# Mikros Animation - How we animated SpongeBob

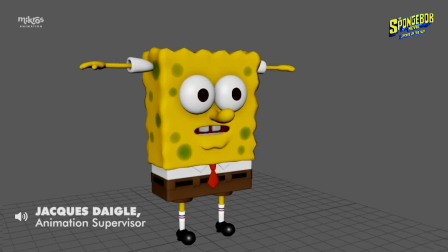0:03 This was the default Spongebob rig. We built him in a way that we could move every piece of his body independently so that we can essentially draw him in any pose.
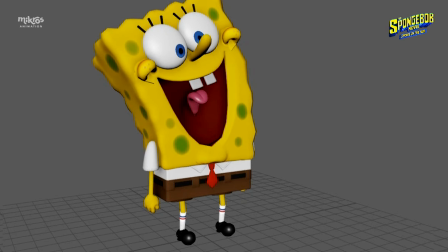0:12 With every element of the face separate it really helped to bring out the originality, handmade feel, and custom look to the poses in the acting.
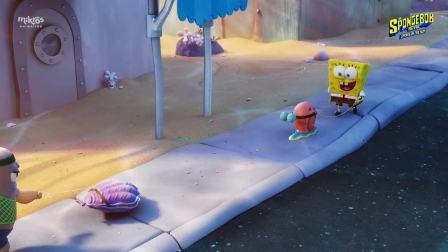0:21 Our main source of reference was the show, which we used to keep the film's consistency levels high.
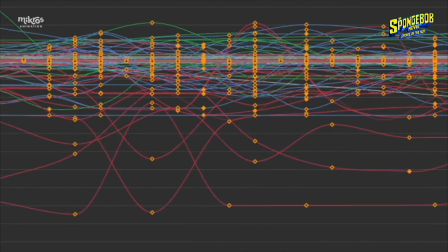0:26 Here are the animation curves of a regular animated film and here the curves of a final animated shot in Spongebob which was animated on twos.
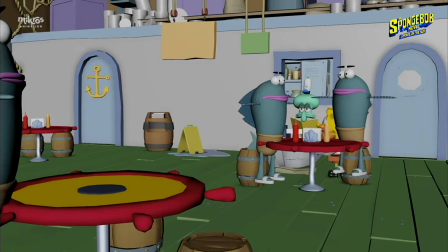0:34 The storyboards were referred to often to help the animators make choices for their shots.
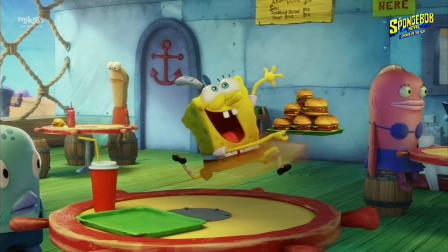0:42 We added hand-painted brushstrokes on top of the quick movements to help sell the 2D animation effect.
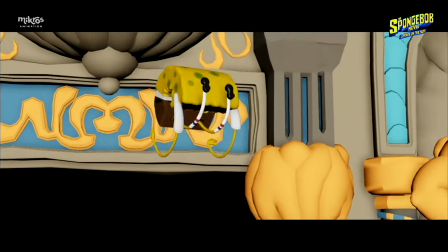0:51 Since the rig was all in different pieces we were able to do crazy poses and also allowed us to duplicate any piece of geometry.
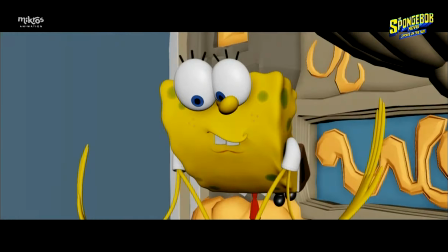0:59 Working to camera was important. Changing the angle, everything kind of fell apart.
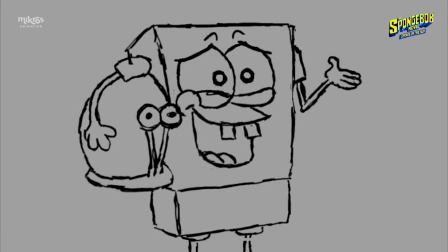1:05 We preferred sketches and drawings and 2d animation for reference over a video reference at all time.
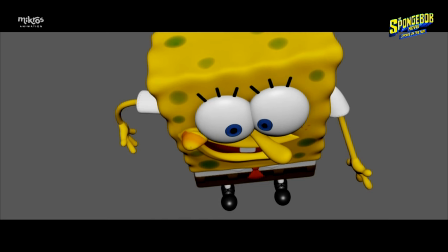1:12 His mouth beak, his nose, his cheeks, pretty much this entire face had to be redesigned every time he changed angles. One of the many reasons why working to the camera was so important. And that is how you animate Spongebob!